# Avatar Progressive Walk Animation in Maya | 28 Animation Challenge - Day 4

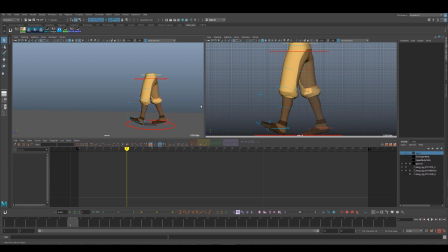So now that we got the contacts in there, those are the most important poses, the storytelling poses that tell us how many steps the character is taking, that tell us that he's taking steps and he's walking. So the next part will be how do we break down how we get from one step to the next?
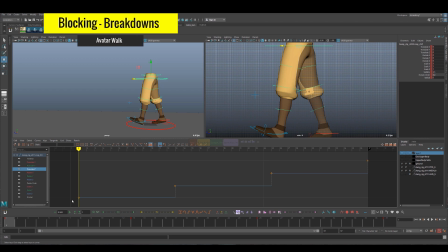How do we take those steps? To get our breakdowns in the right spot, we're going to want this curve, this translate Z of the cog to maintain kind of a straight line, like this linear line here. That means that our walk will have a consistent speed. He won't speed up or slow down at any point through here. And that's exactly what we want,
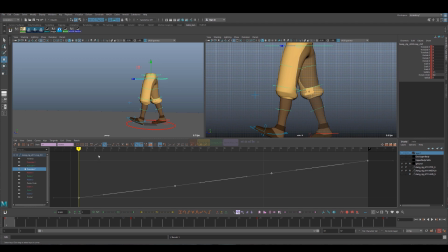so that it won't mess up our steps and it won't give us a different feeling to the walk. So we could manually move the cog forward for this, but we're going to use, go to frame 7, and we're going to use Tween Machine to do this for us.
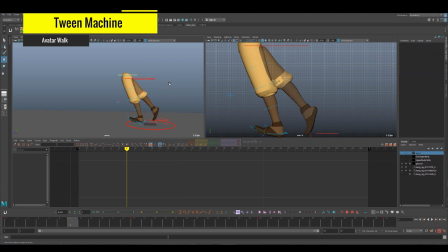So if I just click in the middle here, it'll move everything right to the halfway point.
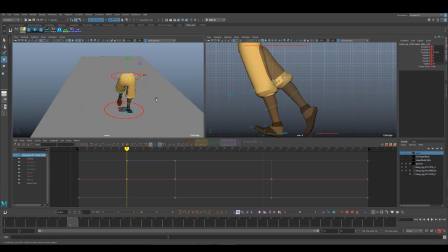And this actually moved the hip controller further than it should, like outside the cog, so that's not correct. But Tween Machine basically just works between 2 keyframes, and you say to favor the previous key or the forward key, and if we go right in the center, we're 50-50 between both.
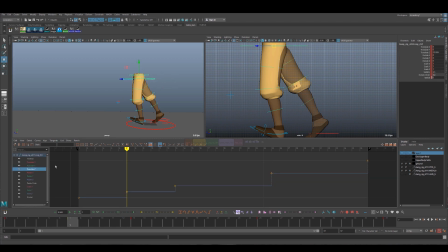So there, I've just put it 50-50 between both. So now the cog, the hip, is going forward an equal amount, and he doesn't increase speed or decrease speed going from key to key. So we're keeping that straight line here. Okay, so we're starting to rough out that halfway position.
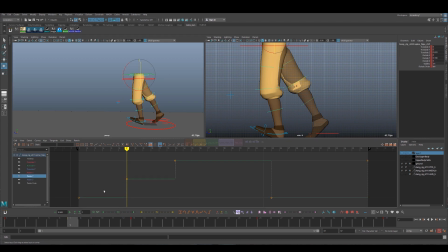And we'll want to make sure that our rotation on the hip is also halfway.
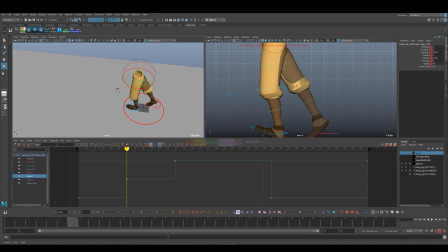And that should be where our rotate Y is about 0 on the breakdown position.
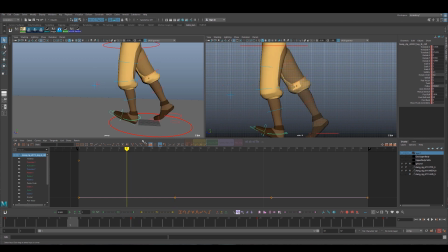Now this foot that's planted taking the weight, that will be flat on this breakdown position, flat on the ground, because it's having to support all the weight. The hip, the upper body, everything would lift up on this leg.
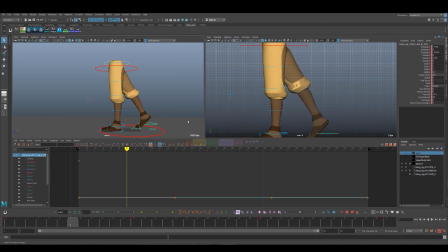It would start to lift high up. And the back foot, we're gonna drop all the heel, raise there, actually lift this foot off the ground. It would be almost halfway through its swing, rotate the foot down, bring it forward, right?
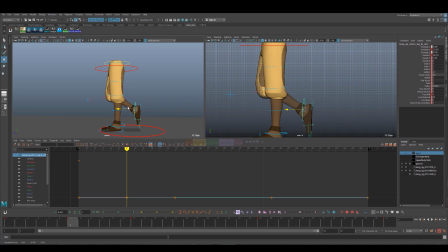So he's actually in the middle of taking his step at this point. Start to come forward. You might have it go a little bit more forward, right? You can kind of flip through your poses there just to kind of feel that out, see if that distance seems correct for like a halfway pose.
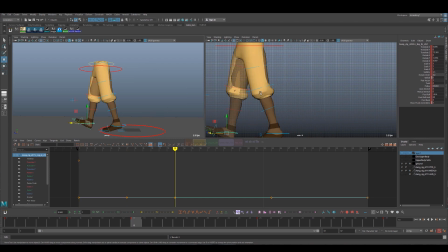Feels pretty good. It might be like a little bit further back, but we'll see how that plays out when we get the other poses in there.
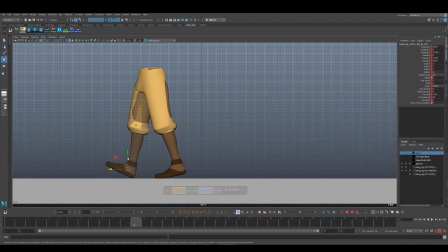Get this out of the way. And then, yeah, I can kind of feel that step now, right? That's what happens when we get that third keyframe in there. We start to feel the animation. So we're going to continue from here and put it in for the other steps as well.
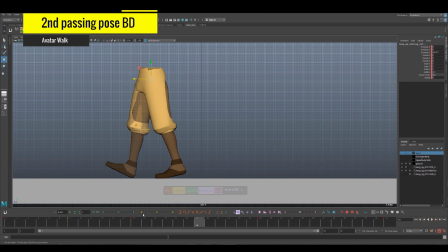A lot of rinse and repeat here. Just using Tween Machine, so we're exactly like halfway each time.
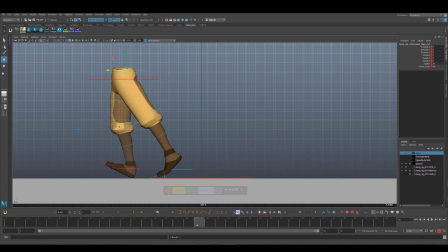And it did the jump again, or remove the hip. So I'm going to pop that back by hitting the Tween Machine on the hip controller. Dropping the foot roll again on that foot, lifting up the cog there, so he goes higher.
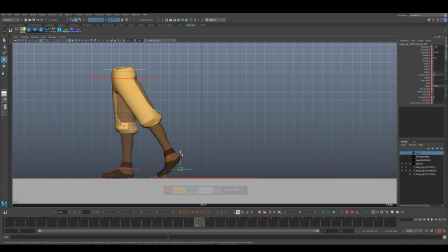Losing the foot roll on the back foot, lifting that, bringing it forward, rotating it down, all that good stuff. And we'll just have to do this one more time. We can kind of speed through that section now. I just want to see if we can push the spacing here, maybe.
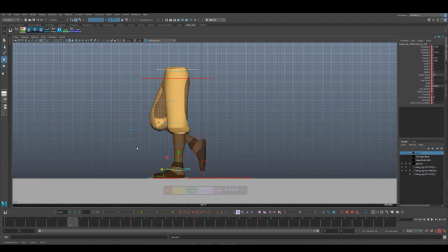I like to kind of keep that foot almost 90 degrees.